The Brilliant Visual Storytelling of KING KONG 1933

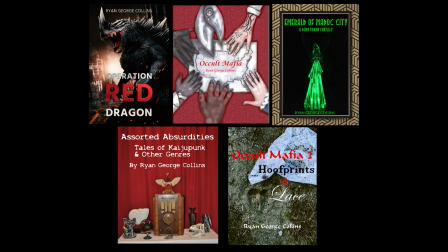0s
5 books and counting. The Tales from the Omni Vault continues to expand as a universe. Go ahead and check the links down in the description to get your copies today. Hello, ladies and gentlemen. I am the Omni Viewer, and while I am predominantly a fan of Godzilla, that doesn't mean I reject King Kong, because how could I?
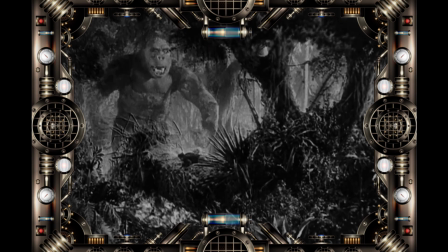24s
The original 1933 movie is a masterpiece of filmmaking that inspired generation after generation of storytellers.
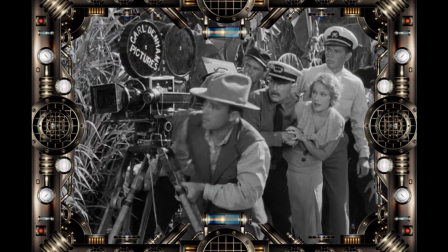31s
Plenty of people have discussed the multitude of layers to be found within,
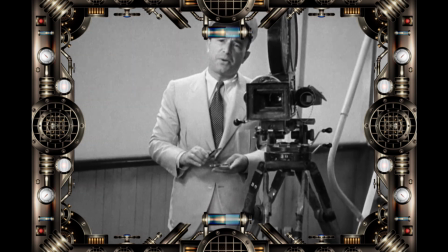35s
from the parallels between Carl Denham and Marion C. Cooper to the revolutionary techniques of Willis O'Brien. Heck, people talk about it so much it makes you wonder if there's anything left to discuss. Oh, I have no doubt that there is, Snazzy. One thing that stood out to me after a recent viewing was how great this movie is at visual storytelling.
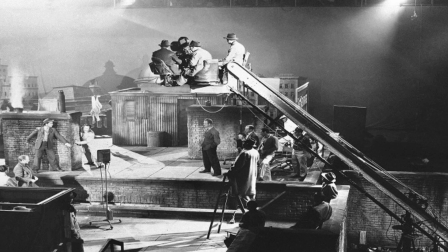54s
I'm not the first to say it, but film is a visual medium, and the golden rule of visual storytelling is show, don't tell.
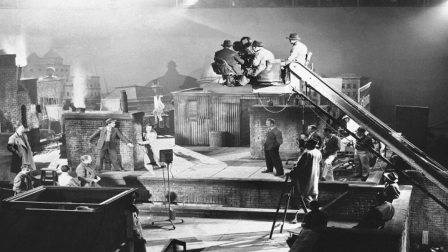62s
This, of course, is a variation of the old saying that a picture is worth 1,000 words. Basically, if you're using visuals, make the most of them. Tell as much of the story visually as you can, and save the exposition for when it's absolutely necessary.
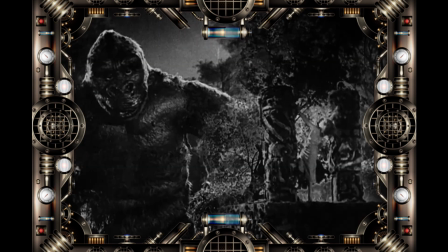75s
King Kong is practically its own masterclass in how this is done, and I'm honestly surprised that more people don't talk about it in that way. That is weird, isn't it?
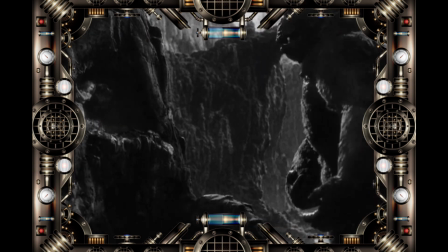86s
People can talk for hours about the visual innovations King Kong introduced, but they don't always talk about how they're used outside of making Kong himself a fleshed-out character. But how deep do the layers go, Omni? Well, Snazzy, that's why we're here. Today we'll be taking a closer look at the visuals of King Kong to see what they tell us about the title character.
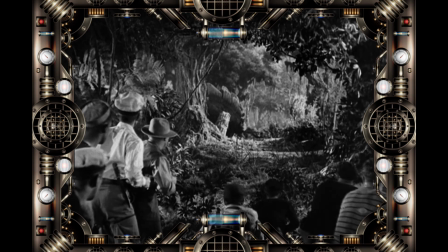106s
Most King Kong fans know that the landscape of Skull Island is inspired by the art of Gustave Doré.
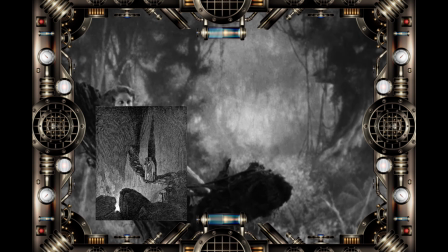112s
The most obvious influence is in how the foregrounds are much darker than the midgrounds,
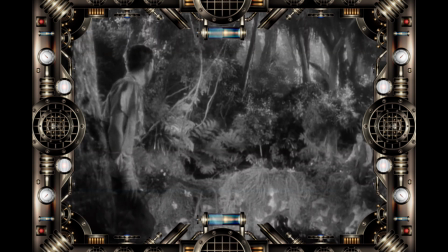116s
which adds depth to the scenes and creates the illusion of the jungle stretching on for eternity. However, there is another effect that these visuals have. Look closely at the works of Gustave Doré, which are easy to find.
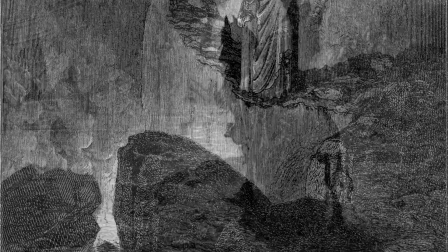129s
Whether his work is derived from the Bible, popular literature, or folk tales, they have boatloads of atmosphere.
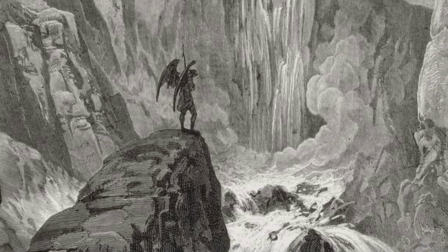136s
This is achieved by the contrast of light and shadow, the use of scale to make subjects look large or small depending on intent, and the use of the uncanny.
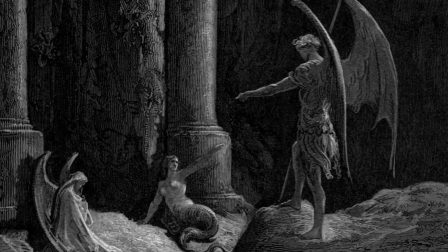144s
The overall effect makes for images that can easily be described as gothic. Gothic. You know, that's a word which accurately describes Kong's cinematic contemporaries.
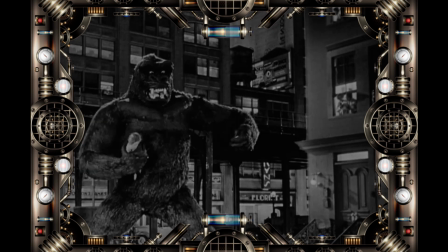158s
Let's not forget that despite arguably being the prototype for kaiju, King Kong debuted at a time when there was no such thing. Monsters in the movies looked like Dracula, Frankenstein, Jekyll and Hyde, the Mummy, and the Invisible Man.
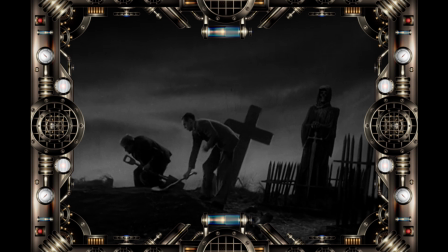173s
These are horror movies that rely heavily on Gothic atmosphere, but they stick to a very traditional kind of Gothic imagery.
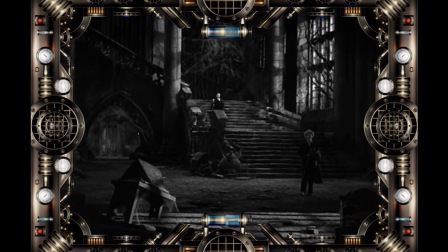180s
Cavernous halls, creepy castles, long candlelit hallways, and moonlit nights.
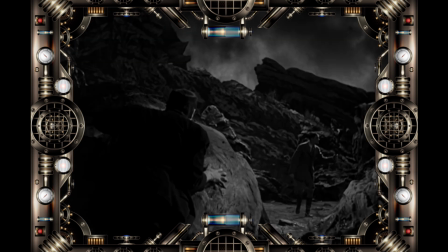185s
These elements are designed to make the protagonist feel small and helpless in the face of what awaits them.
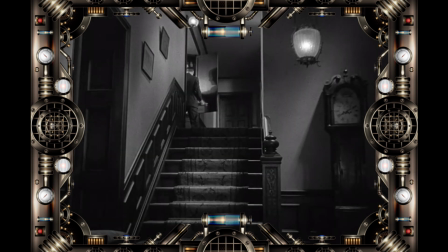191s
Darkness is where evil thrives, and large empty spaces don't make for good hiding places. The monsters themselves also embody the Gothic tradition of the uncanny. They all appear somewhat human in one way or another, but there's always a detail about them that's off in a way the human mind cannot reconcile.
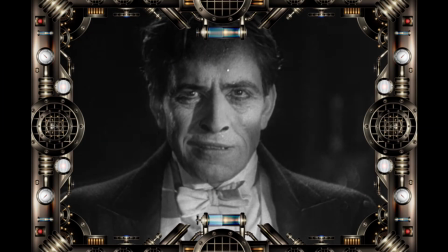209s
Henry Jekyll can adopt strange physical attributes when he becomes the wild Edward Hyde.
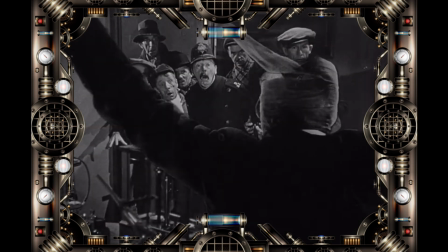214s
Jack Griffin can remove his bandages and vanish before your very eyes.
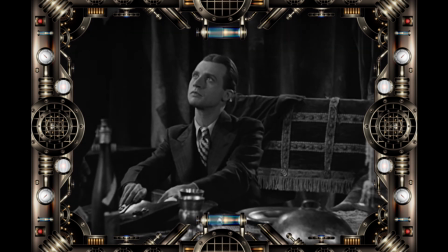219s
Dracula seems perfectly normal until you lock eyes with him and see the evil he radiates.
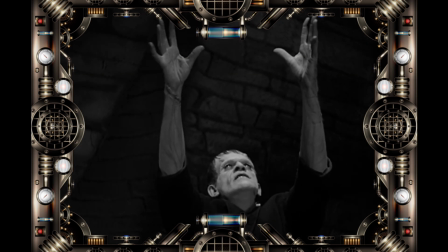224s
Even the sympathy we feel for Frankenstein's monster is at odds with his strange proportions and scarred complexion,
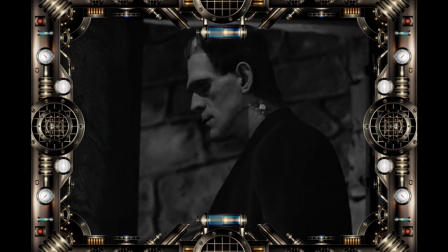230s
which make him appear frightening despite his childlike innocence. These Gothic elements are utilized in King Kong, but differences arise thanks to the subject and the setting.
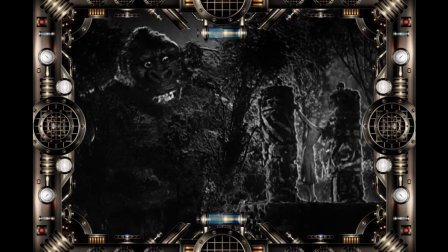240s
Kong himself certainly embodies the uncanny in several ways.